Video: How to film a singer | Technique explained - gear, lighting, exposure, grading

Hello my friends, you're watching Hard Video All This Stuff and today for you I'm going to show you how I go about filming singer-songwriters. Now I know this video is called How To Film A Singer but of course this isn't the only way to do it. I'm hoping this gives you ideas and that you find it just interesting and helpful.
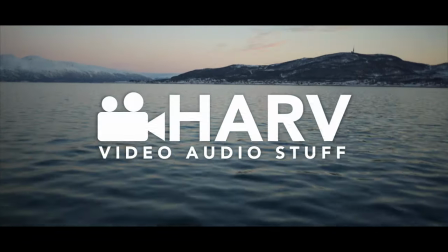I filmed an unplugged studio video for rising folk star Jack Cookson, he's super talented, he played Glasto Festival this year in 2019 and it was just a really cool project.
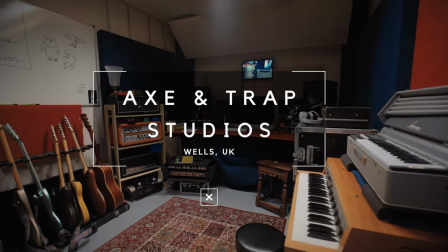0:52 I shot the video at the amazing Axe and Traps studios in Wales and of course I want to say a special thank you to Ben and Alex for letting me do it. Everything I mention in this video is linked below, details of the studio, the artist, Jack, all the gear I used to film it and of course the final music video which will be over on Jack's channel.
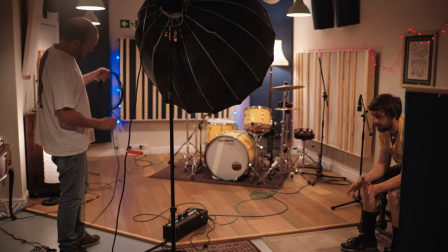1:10 So the space I had to film in was the studio's live room which they've done a great job of getting it looking just amazing. Of course, if you've ever been to a studio, inevitably after a time, they start looking like music history museums and Axentrap is no exception. They've got interesting vintage gear all over the place. So the first thing I did was walk the room just looking for anything that could be a distraction and then I moved them to clear the space so it just looked more sort of nice and spacious.
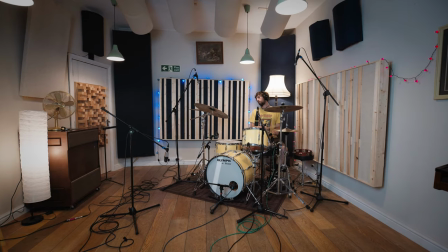1:40 I then turned my attention to the lighting.
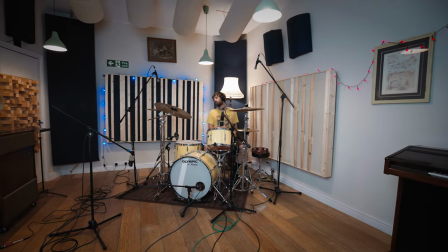1:42 The room has lots of different types of lights with different colour temperatures which actually looked kind of cool but of course ideally for video it's good to control all aspects of the lighting so I turned everything off so that I could set up my own lights and get it looking really amazing.
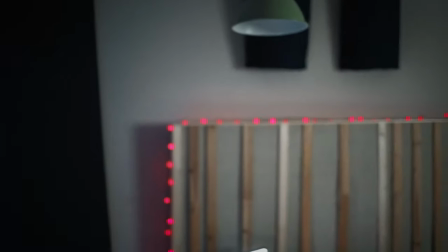1:59 In the background you can see I've got blue and red fairy lights on the left and right walls and then another set which are daylight colored on the
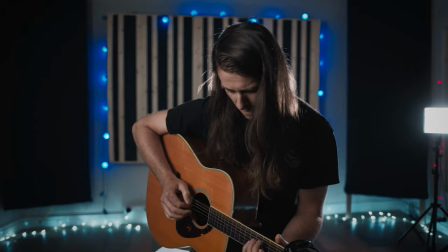2:07 floor And what this does is create lots of little bokeh balls in the background Which I think look lovely and just accentuate the depth of
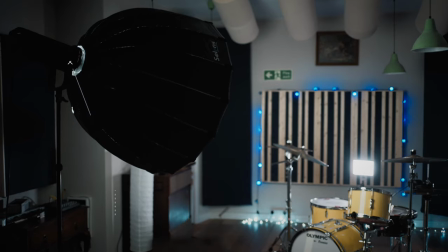2:15 the shots. Next I put up my key light in this case I used an aperture c300 with a light dame for beautiful diffusion
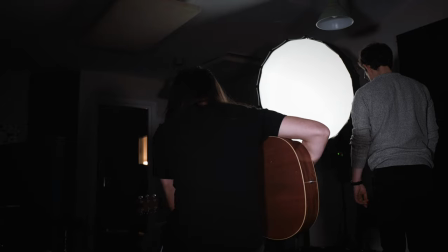2:23 I set it up to the left of our artist so that it would create a little bit of shade on the other side of his face and And it's also worth noting that I had to turn it down to its lowest setting. If you've ever used this light, you'll know just how bright it is. The C300 is, it's a very flattering light and perfect for lighting a subject like this.
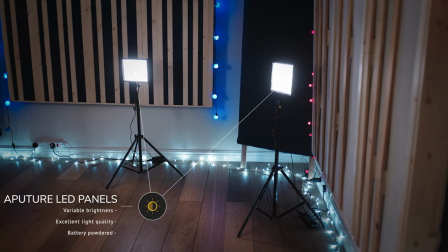2:43 I then set up two LED panels behind the artist. And again, I set the lights up on their minimum power.
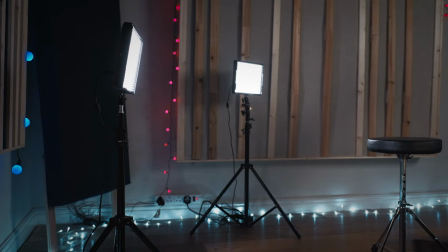2:50 Anything else would have been just way too bright. The reason why I'm keeping all of my lights low is that I want a nice balance between our key light, back lights, and the fairy lights in the background. Some people would rather raise the back lights out of the shot so they're not visible, but personally I love the look of having the lights visible because you
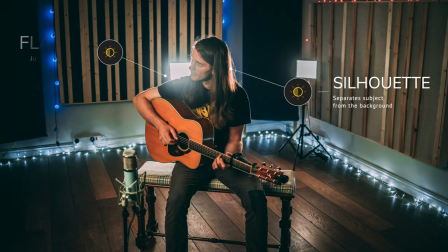3:10 get that sort of amazing silhouette on your subject and loads of kind of lens flare and that kind of thing. It just looks cool. Next let's look at the angles I captured and the lenses I used.
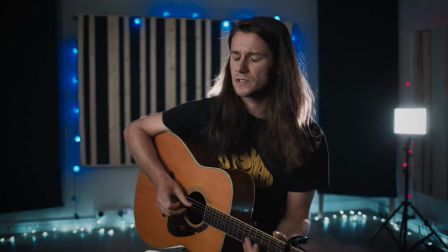3:20 The first shot I captured was a safety shot as I call it,
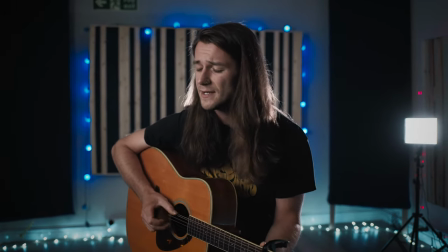3:24 the one that I can use if everything else goes wrong and I used a Canon 35mm f2 IS lens.
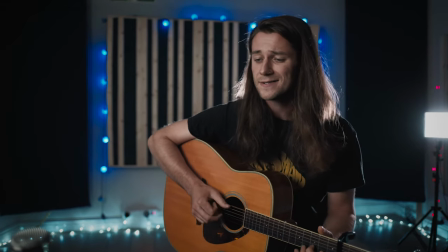3:32 As you can see I've got some gentle movement using a slider just gives it that kind of back and forth nice bit of movement.
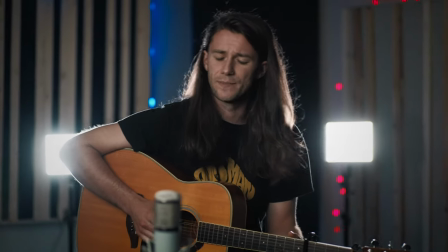3:38 Next I wanted to get an alternative mid distance shot so I slung
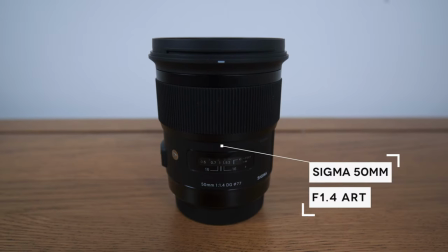3:43 on my Sigma 50mm f1.4 art which is a lovely lens.
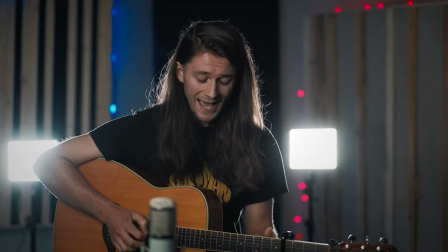3:48 This meant I could get a little bit more background blur and it's a really nice sharp looking image.
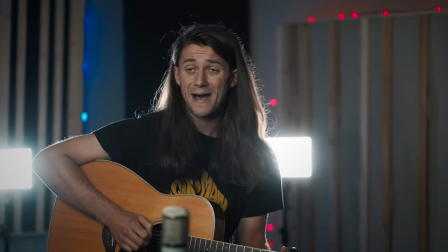3:53 It just gave me an alternative to the original safety shot if I needed to cut for any reason.
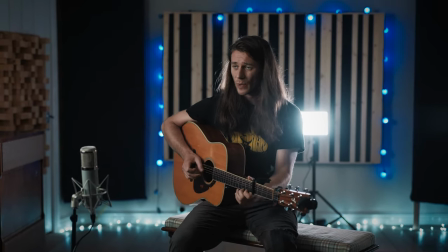3:58 I then moved the camera back I stayed with the same lens the 50 millimeter and this shot was really just so I could have a bit more context so
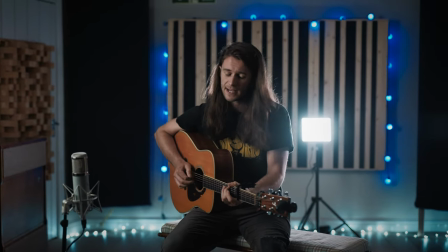4:06 I could see more of where Jack was sat and what the studio looked like and it's nice sharp super detailed.
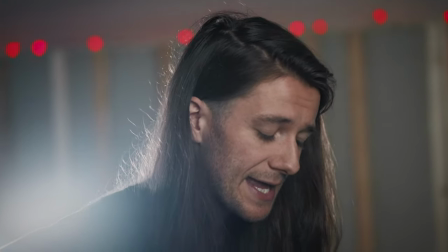4:14 Next I wanted a close-up of Jack's face with some flare so I put on
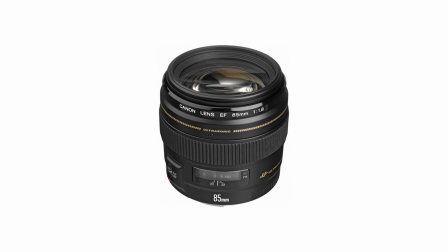4:19 my Canon 85 millimeter f 1.8 which is a nice,
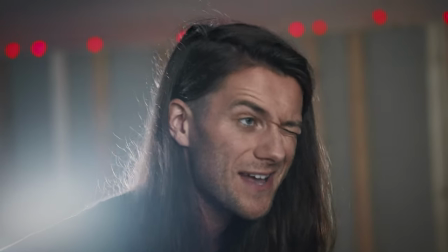4:23 very cheap, very good value lens.
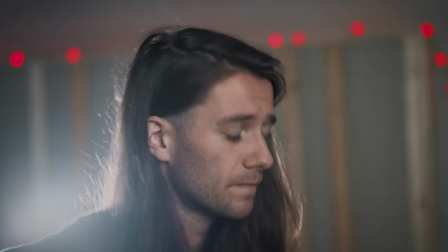4:26 I really did like the flare I got from this angle, you can see it cutting in and out from over his shoulder.
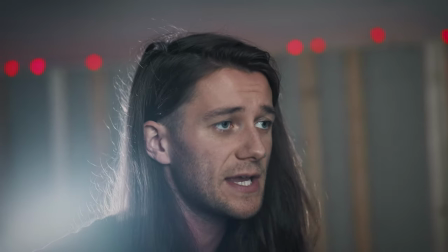4:31 Movement wise in this shot I just had the camera on the tripod with the fluid head loose so I could just follow the natural movement of his head and so
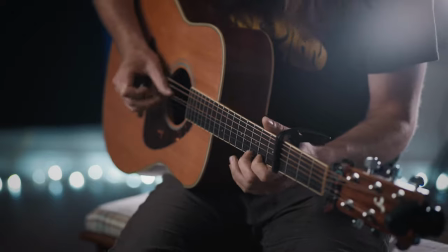4:39 I wanted even more detail so I got a shot of him playing the guitar and the one thing that was tricky with this
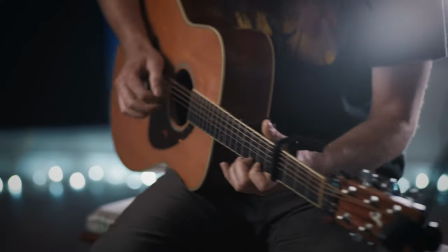4:47 is he does play the song differently every single time he plays it he's he's just kind of you know improvisational like that.
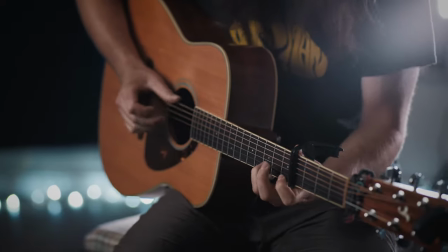4:55 So during the editing phase I had to cherry pick the moments where he was playing the same as in the recording
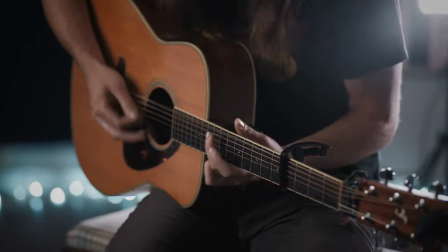5:01 and there were more than I expected so I managed to get quite a few of these shots in the final edit.
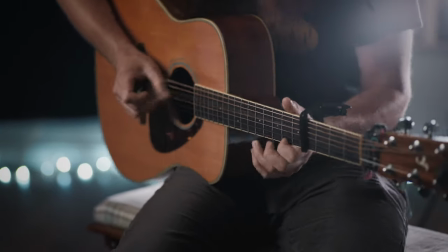5:06 I'm using the same lens again the Sigma 50 millimeter because it's lovely.
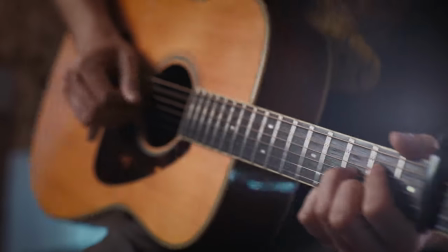5:11 I finished up by getting just an even closer shot of the solo section as
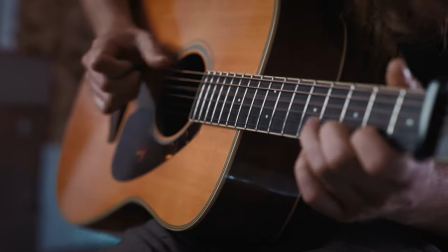5:17 Jack calls it just where he plays a little sort of extended bit on the guitar and it's pretty cool.
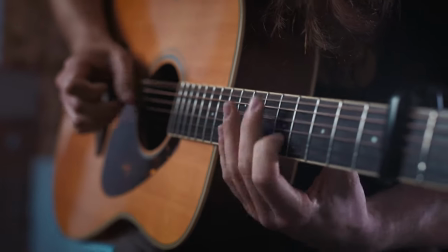5:22 It's just where he's not singing and I wanted to capture something interesting to look at whilst he's not singing.
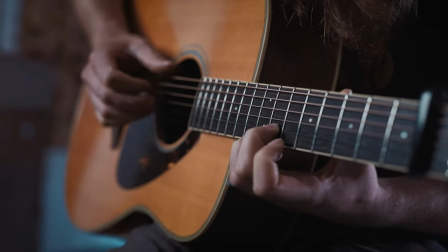5:28 Movement wise these shots are handheld because I wanted that sort of natural motion.
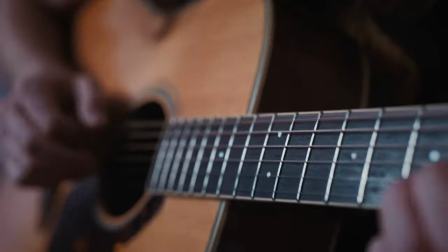5:34 And finally I got a really close up of just one moment during the song where he does just a nice little
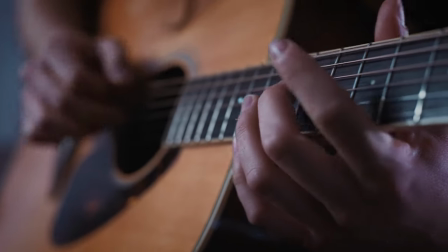5:40 harmonic thing on the guitar and I just wanted to highlight it in the final cut so I got this. So once I've captured all the footage I needed I got it into Final Cut and here is how I edited and graded it to get it to the final video.
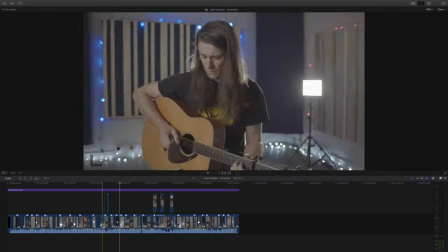5:54 So in our editing software I took all the clips and synced them all to the master track using the multi-cam function in Final Cut Pro.
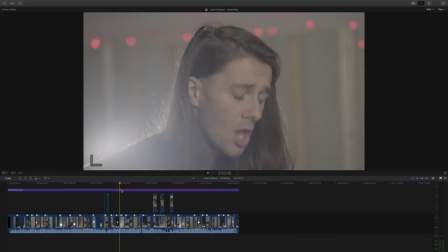6:04 Definitely check out my video about multi-cam if you want to know more about how to use it and I've added
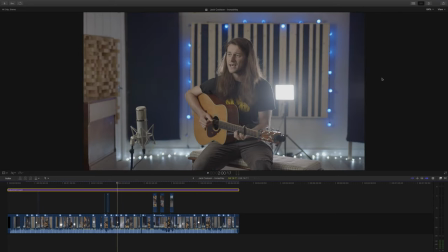6:09 an adjustment layer over the whole thing so I can add my effects and it will affect the whole video.
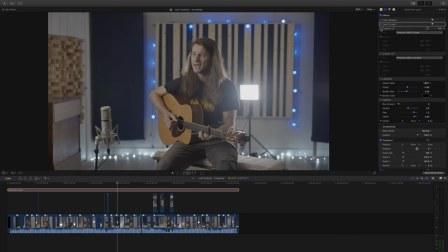6:14 You can see my chain of plugins I'm using. I'm using colour wheels, colour curves, a lookup table, a second lookup table, a letterbox, and then a vignette.
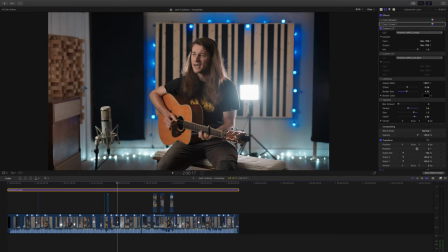6:26 The first thing I'm going to do is to turn on my lookup table and see where we stand. This to me looks pretty good, but I know I can get it looking better. So in my colour wheels, I'm just going to bring the exposure down a tiny bit and the saturation down a little bit.
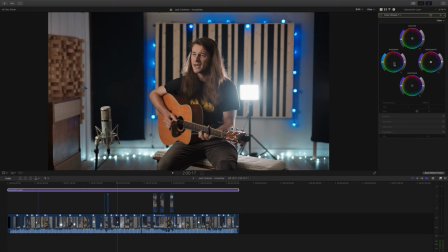6:39 I'm going to nudge my shadows a tiny bit into that sort of turquoisey blue and that's it. I also nudged my colour temperature so it's slightly cooler as well, you'll see why in a bit.
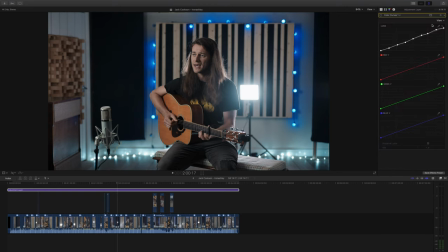6:52 Next I added an instance of colour curves which I did just a gentle massage of the contrast curve but I think you'll agree when I turn all of it on it makes a surprising difference.
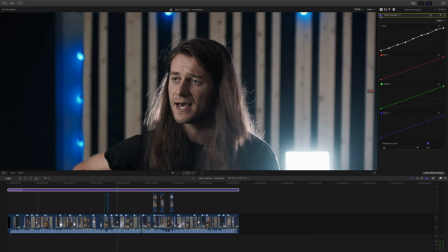7:05 It just adds a nice little bit of grit and detail to the skin tones and just more contrast where I wanted it to be.
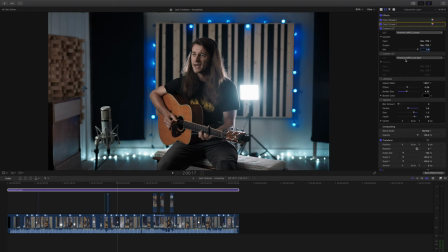7:14 I know what you're thinking, I've already got a lookup table applied, why on earth will I apply a second one? Well all I'm doing with this is I'm adding 8% of a different lookup table and it's the ice blue lookup table from Phantom and it just adds a really nice quality to the blues,
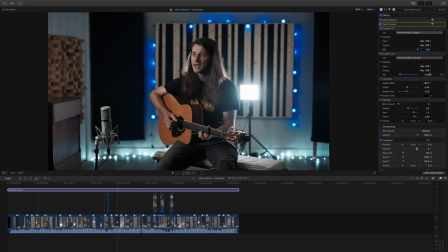7:34 it makes them slightly deeper and I like what it does to the skin tones as well. I toyed with the idea of adding a letterbox to make the video seem a little bit more cinematic but in the end I thought well
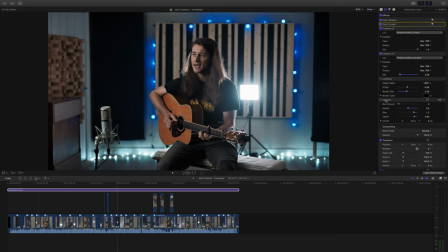7:46 I probably should have shot the whole thing a little bit more wide so I've got more room on the top and bottom so I didn't use a letterbox. Finally I just added a vignette just a little bit I made sure there was no blur around the edges
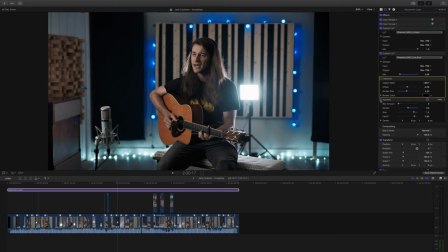8:01 which is the default setting in this plugin and I didn't go as heavy as I have done in the past, just a little bit and it really sort of just helps to focus the eye into the center of the frame.
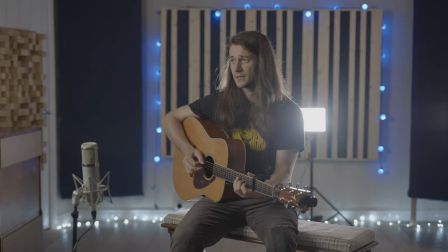8:14 So here you can see the before and after and really it boils down to a nice place to film,
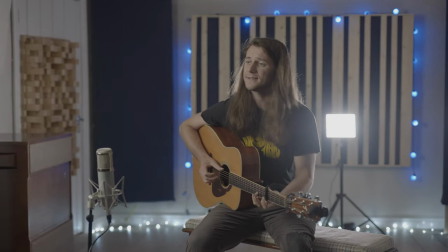8:20 some good lighting, a good lookup table and really just a good song.
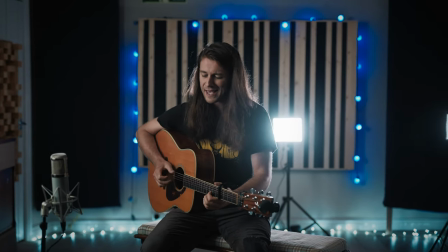8:26 Please make sure you click through to see the full video on Jack's channel, it's worth worth it, it's a really great song. And that's it for now, I hope you found this interesting, helpful and informative.